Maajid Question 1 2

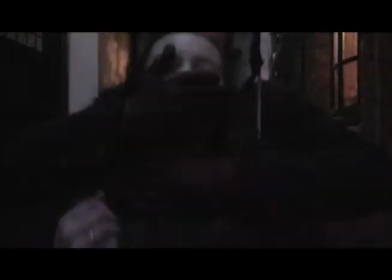[4:18]
A male character was used as the villain, as through our research on real media we found out that a male would usually be used to emphasize the character being strong, vicious, and violent. This could be reinforced within the clip of Lawless where the male is attacking the female,
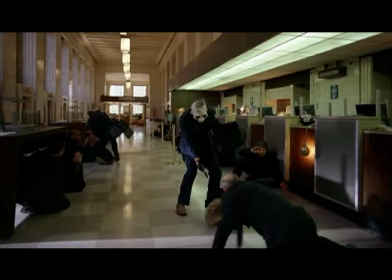[4:36]
or in The Dark Knight where Joker, a male character, is the villain.
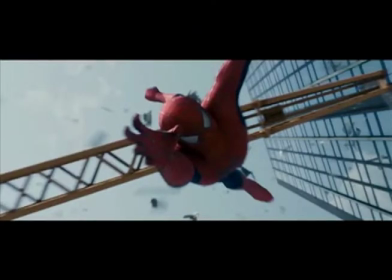[4:42]
In addition, we found out that a male would also be used as a hero in the movie, who would usually come up and solve everything. So we decided to conform to this stereotype of a hero in the movie as we used a male character to be a detective.
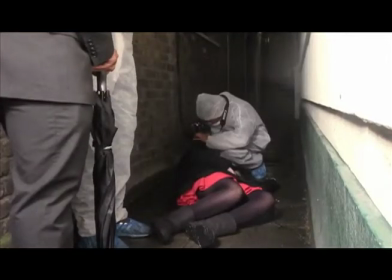[5:04]
A social group which has been represented in our media product is the selection of gender.
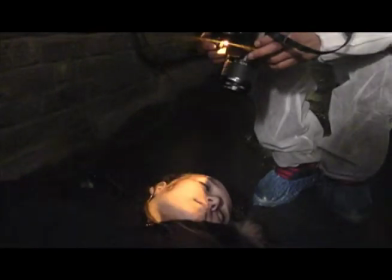[5:09]
The cast that has been chosen were particularly a female character for the victim, which is the one to be seen as the most vulnerable and unable to protect herself. We purposely represented that females are dependent on the males, as a detective had to come to the rescue,
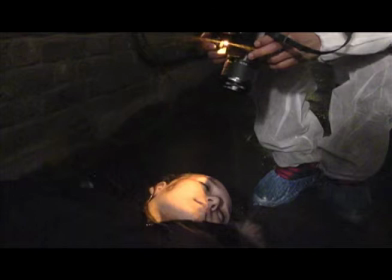[5:29]
emphasizing that males are more powerful and independent. However, the representation of male characters is positive and the representation of female characters were negative, which was done to conform to the stereotype of gender representation.
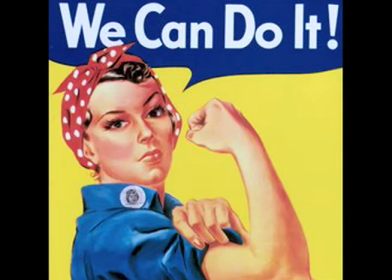[5:46]
But I do not agree to this type of representation on females. If I was to create the whole movie, it is more likely that the representation of females would have been more positive rather than how it is shown in our media product.
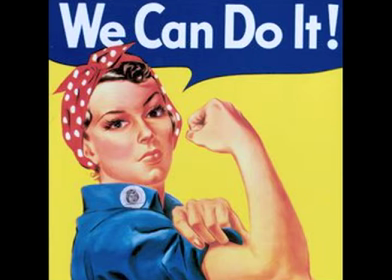[6:01]
This may have been done by, for example, introducing another detective who is a female character later on in the film.
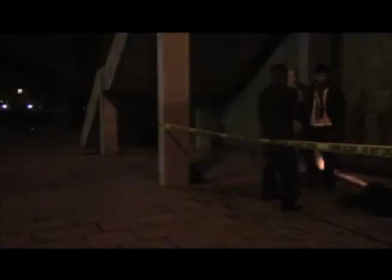[6:14]
While we wanted our film opening to be easily defined as fitting the crime genre and being a film opening,
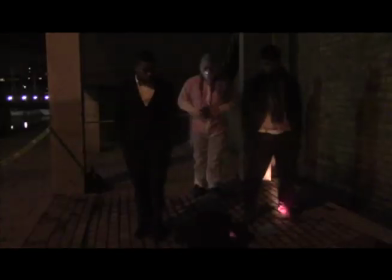[6:21]
we also wanted to find a unique selling point.
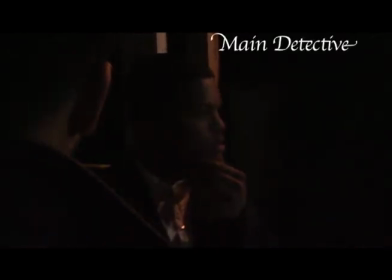[6:24]
We therefore had to subvert some of the aspects of the crime genre rather than recreate what had already been done so many times before. We subverted the conventions in casting that had originally been chosen,
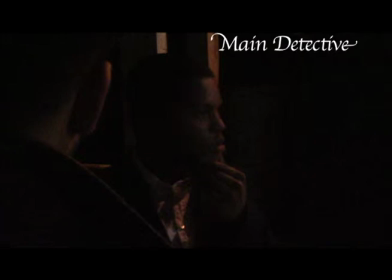[6:38]
which was to have a black male as the main detective, so he was seen as more important and high in class.
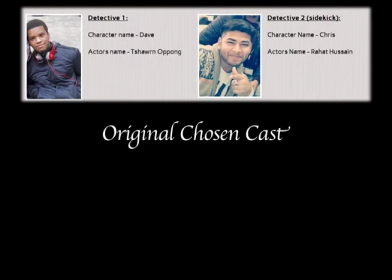[6:46]
We would have chosen a white male as a sidekick detective, but due to having a minor access to casting by being students of a school, we could not find a white male that was willing to act for us, therefore chose an Asian male as the sidekick detective to show we were subverting the stereotype.
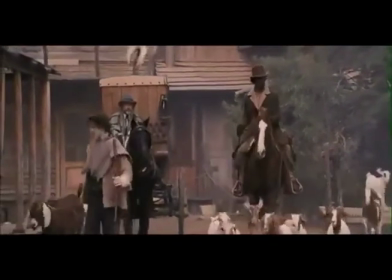[7:06]
Two real media product examples of this is shown in Django and Cop Out.
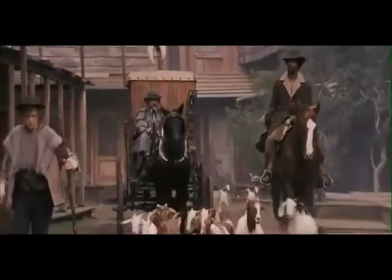[7:13]
They had used a black male as the sidekick, showing he is less important and that the main detective has more power.
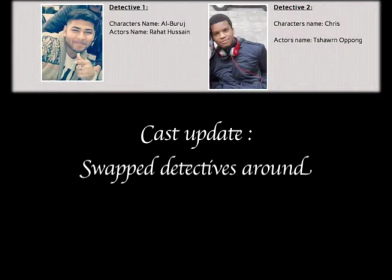[7:21]
But after submitting our first draft, we thought of conforming this stereotype after deciding that our product had too many conventions in it and so did not look like a film opening and seemed to be more of a trailer instead.
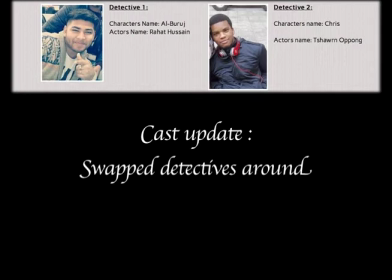[7:33]
The casting we chose for our final draft was of an Asian male for the main detective and a black male for the sidekick.
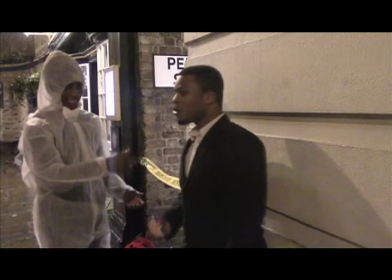[7:41]
In reflection, we chose to have a black male for our sidekick in order to conform the stereotypes of having a comical character as the sidekick.
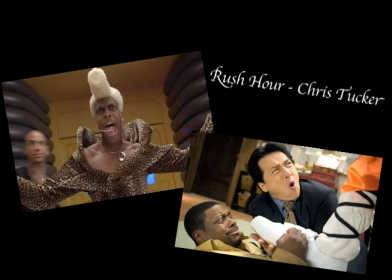[7:54]
Race was also a social group which was represented within our media product. First of all, we tried in subverting this stereotype of black cast being portrayed as the comical character and less in power from the main character.
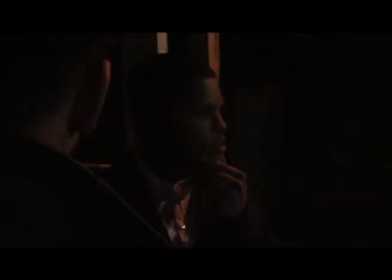[8:08]
This was done in our first draft by making our main detective a black male, which would have made him seem more powerful and more of a hero within the product.
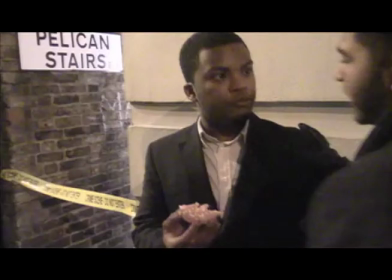[8:17]
However, for our final draft, we decided to conform the stereotype by making the sidekick a black male.